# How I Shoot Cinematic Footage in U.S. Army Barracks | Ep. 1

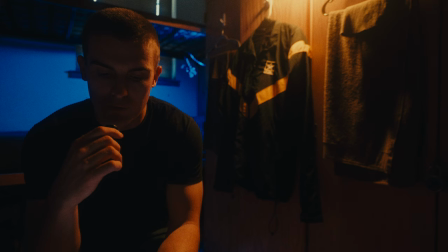Okay, so in this shot, I have two lights set up, two Ulanzi I-Lights.
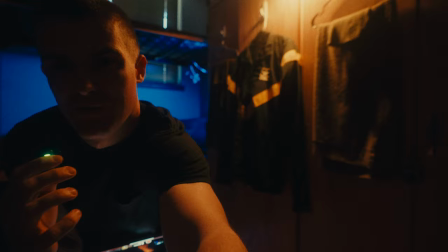And obviously, I have this blue one set up in the background. So
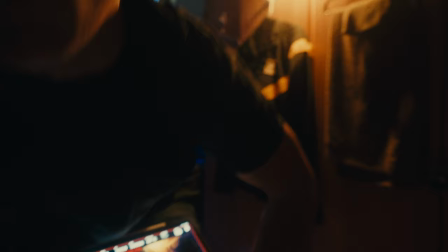I don't even know what I'm at right now.
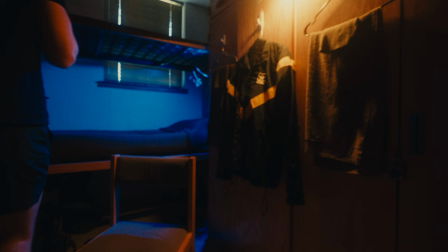I'm at around 20 millimeters, but I'm going to zoom out and show you guys what the frame's looking like. My roommate might come back here soon, so that could change things.
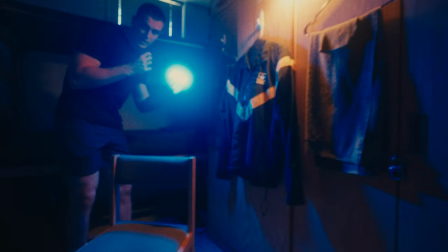But for now, I have this blue light
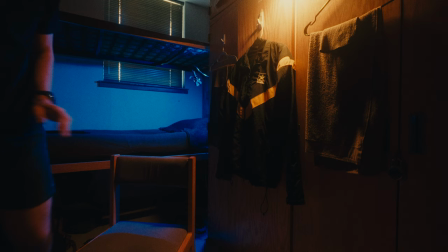set to 100% luminance, I believe is the proper terminology.
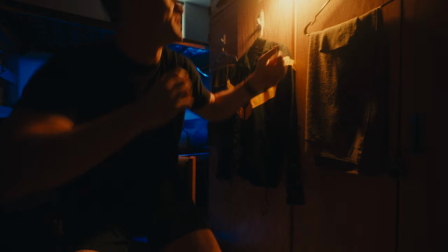I have it aiming towards this way. I tried to hide that light for obvious reasons.
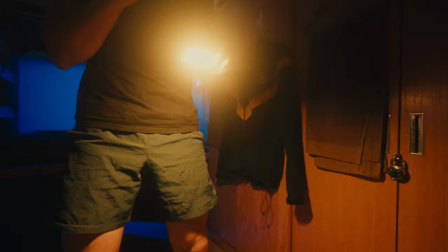And then right here, I have the same light, but set to, you know, around 38% hue.
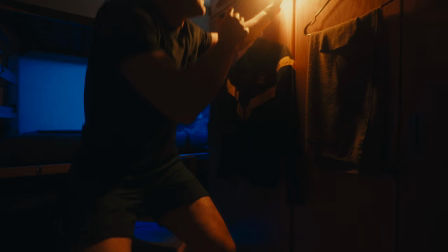Just to get like that orangey, yellowish contrast.
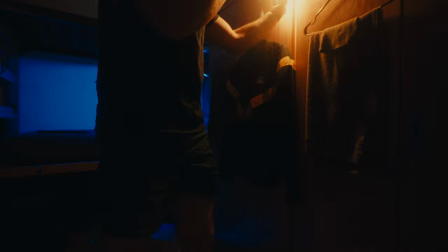And I magnetically put it on these hinges right here.
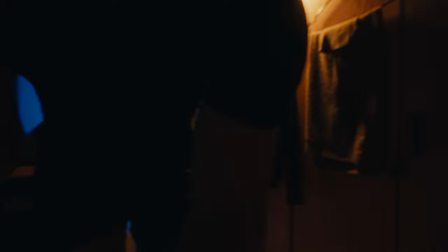Thankfully, it's strong enough. And then come into around 20 millimeters or just over.
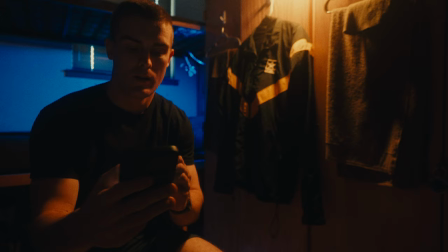And then I had my phone.
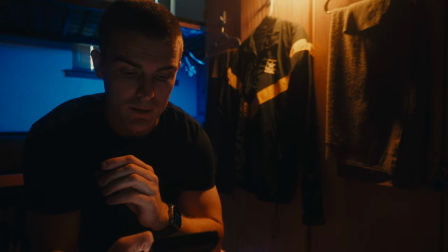I had my phone for face light. You know, showing that I was scrolling and just kind of creating like a moody scene, just practicing with these, you know,
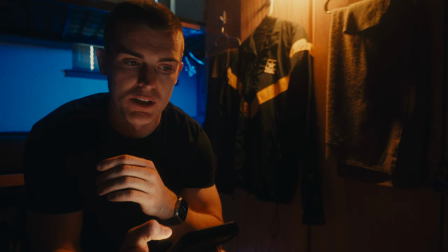that I'm just practicing and just trying to learn shot composition, nice lighting, all kinds of stuff like that. So this is ultimately what I settled on. I liked having the blue behind me. I like this white light on my face with also this warmer light, you know, on my side.
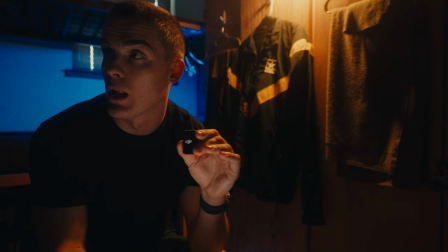And yeah, I thought it was just a good looking shot, and I kind of wanted to talk about the shot while I'm sitting here. I have all the lights off in the room, and yeah, thought it was a really nice little shot.
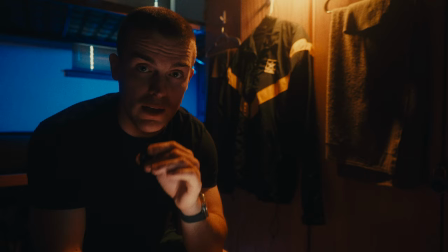So this is the first time like I've sat in the same spot with the same lighting and gone over it.
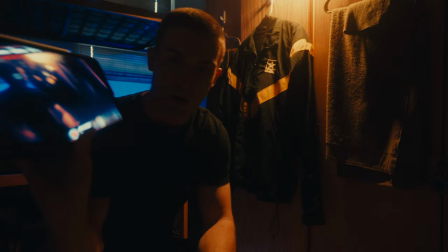But when I'm looking at the shot on the Monitor Plus app,
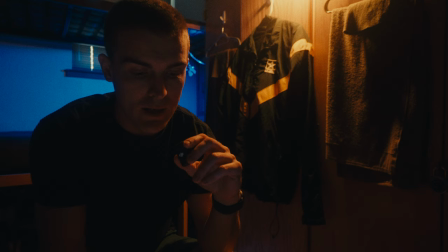I have it with the Rec 709 LUT added into it. And I'm at 2.8 on the f-stop. I'm shooting at 48 for the shutter, you know, 24 frames per second. I'm shooting in Cine EI mode.
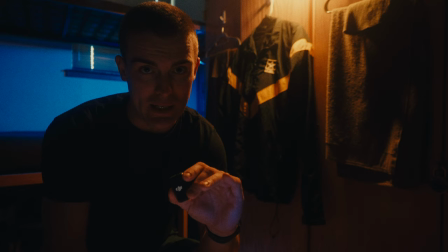I have it at 12,800 with an EI. I'm not too sure. I don't even know what this EI stuff is quite yet. But I'm at 4,000 on that, 3,800 on the white balance. Now, I set that manually because I wanted the
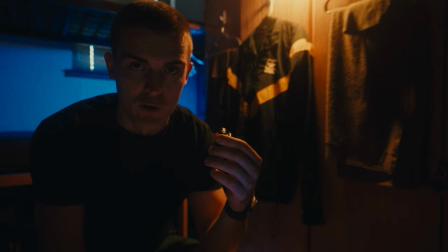the warmness of this light to shine through, but also still maintain that blue back there. On autofocus continual, I'm shooting on the 16 to 35 G Master 2.8 right now. Just, you know, not using the anamorphic for a little.
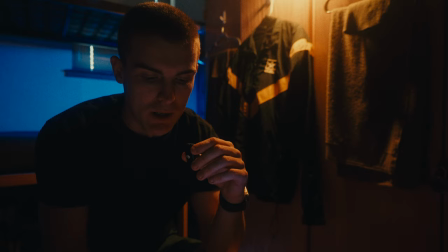Manual focus is quite exhausting when you're doing it yourself sometimes, so I'm glad to have this autofocus camera. And yeah, I really like how this looks. Like I said, I'm using the Monitor Plus app. This is a wonderful way to see what your footage is looking like, especially when you have a manual focus lens.
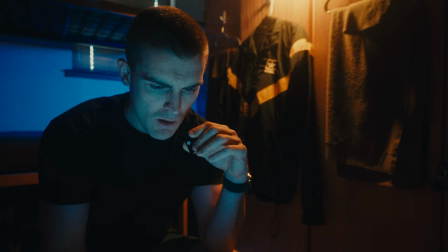Really sweet, really cool, great tool to have. And
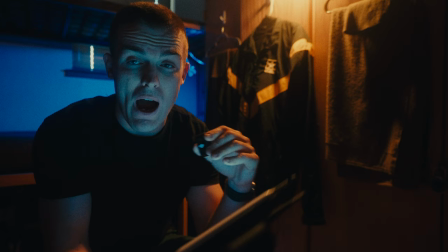also using some of this this false color. Now, I might be in trouble.
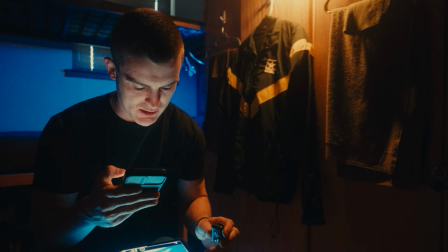I might be in trouble with how dark this is. Let me see. I want to have this light in front of me.
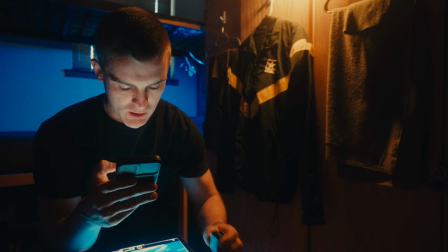What this is casting. This is getting me up to 46. So I could probably raise this up a little bit.
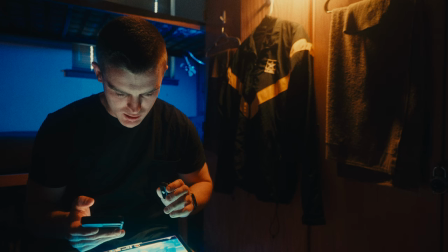So
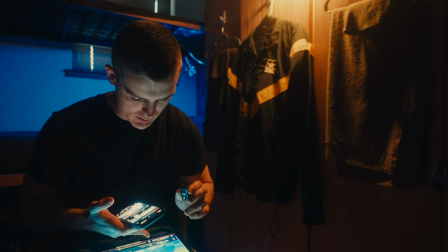yeah, let's go up even a little more.